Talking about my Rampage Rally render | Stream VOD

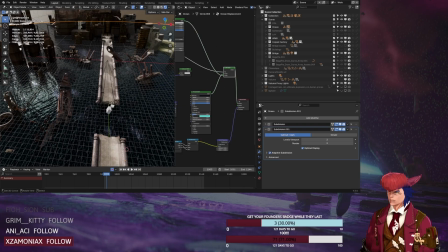[24:44]
That's originally part of the map in Nier Automata, and I think goes until here or something.
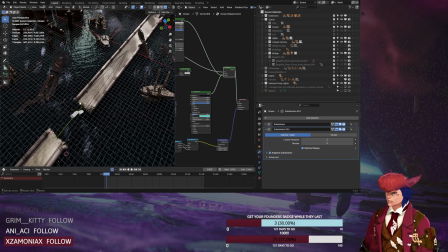[24:55]
Just extended it until here and also duplicated it and rotated it to mirror it back here to have the gap.
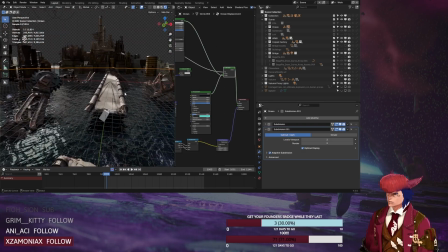[25:07]
And then also
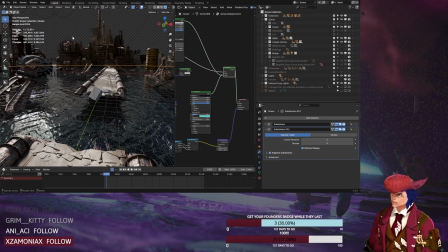[25:09]
I wanted to be further away from the factory so you can see everything to the top, because if I would have kept the original length, then
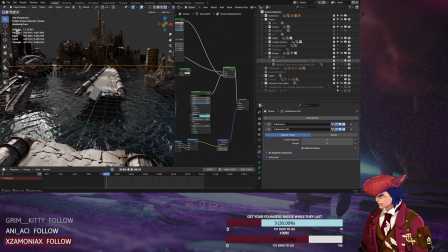[25:26]
you wouldn't see very much. Yeah. Here you can see the proxy
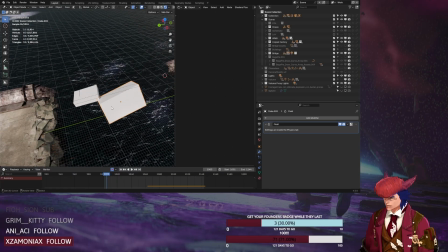[25:35]
material meshes I used to simulate the bridge destruction here. Because the arm of the Engels model was a little bit too complicated for simulation purposes, but more on that later.
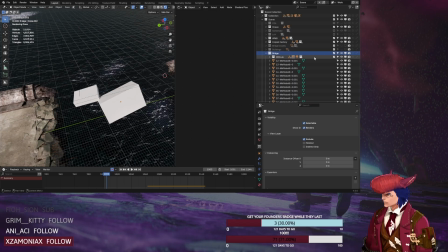[25:51]
And I had this RBD lab. Let's just disable that for now.
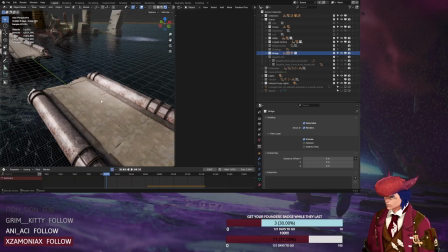[26:03]
But yeah, then also something I did on the bridge, because like this is,
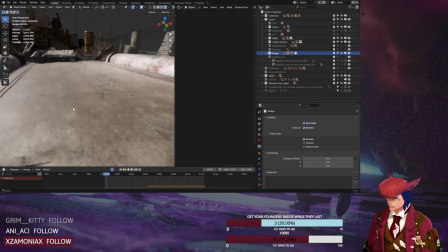[26:09]
it's looking really empty unless we add more detail.
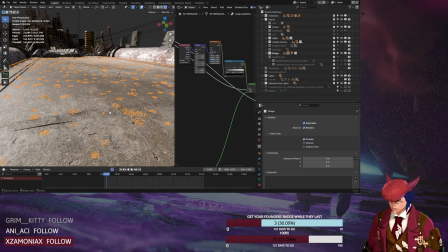[26:15]
So I added those small stone piles on it with the BuggerPy modifier, which is
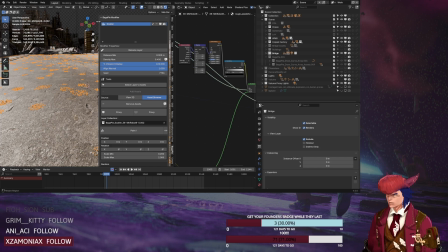[26:30]
the free scattering add-on.
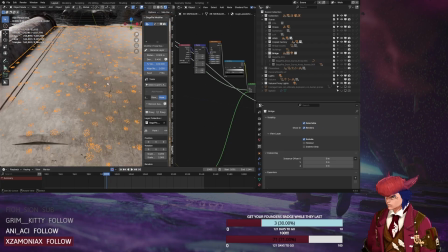[26:33]
And yeah, I've scattered some stones on it, pretty much.
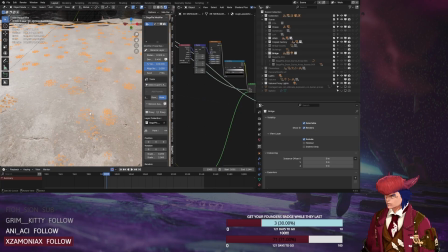[26:39]
Also on the other side. And I used the BuggerPy add-on for another thing.
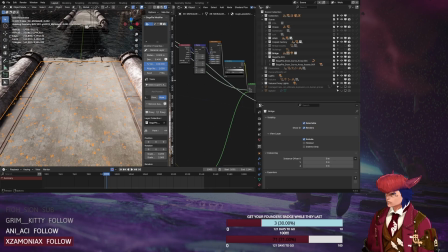[26:50]
Don't know how accurate that is, actually, or realistic, but I don't care, because I wanted to add some plants on the bridge to sell it being post-apocalyptic,
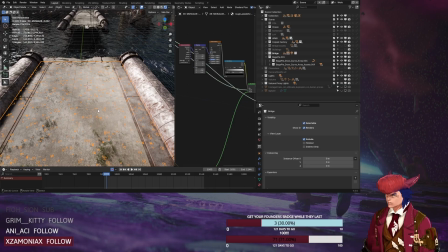[27:05]
not maintained, and nature is kind of getting everything back. That kind of stuff.
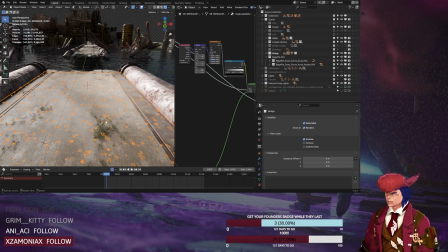[27:14]
And yeah, let's just pretend those plants can grow in saltwater regions on concrete. But I mean, there is not only concrete there, they are also growing on
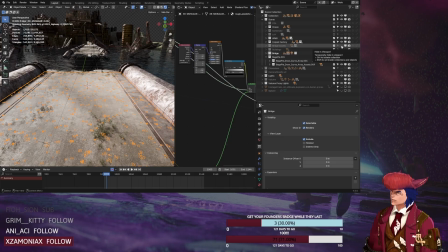[27:36]
the assets I included here, which I'll have to load now. Any second now.
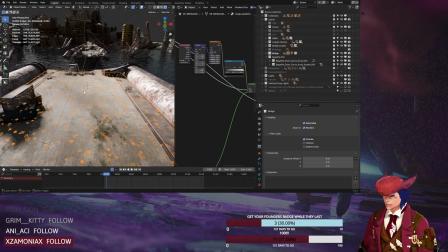[27:56]
There we go. Which is pretty much
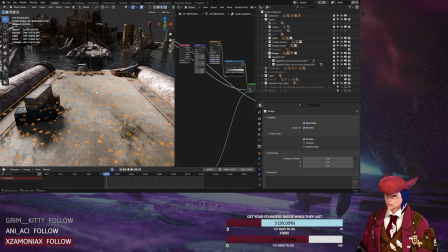[28:02]
many of the Ian Hubert Patreon assets I have.
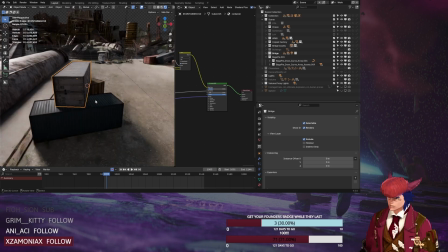[28:08]
Those containers, which I just added because they're huge and add some more elements to the scene.
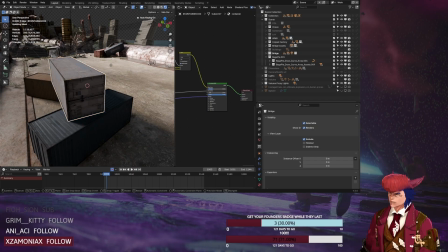[28:18]
And also the cool thing about that is I can just duplicate them, and then the material is built in a way that a random texture is chosen for every duplicate. And that means if I duplicate anything, it gets another texture, as you will see right now.
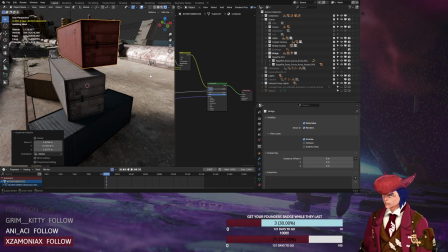[28:41]
Yeah, that's really cool. Let's just undo that, because I don't want to mess up the scene.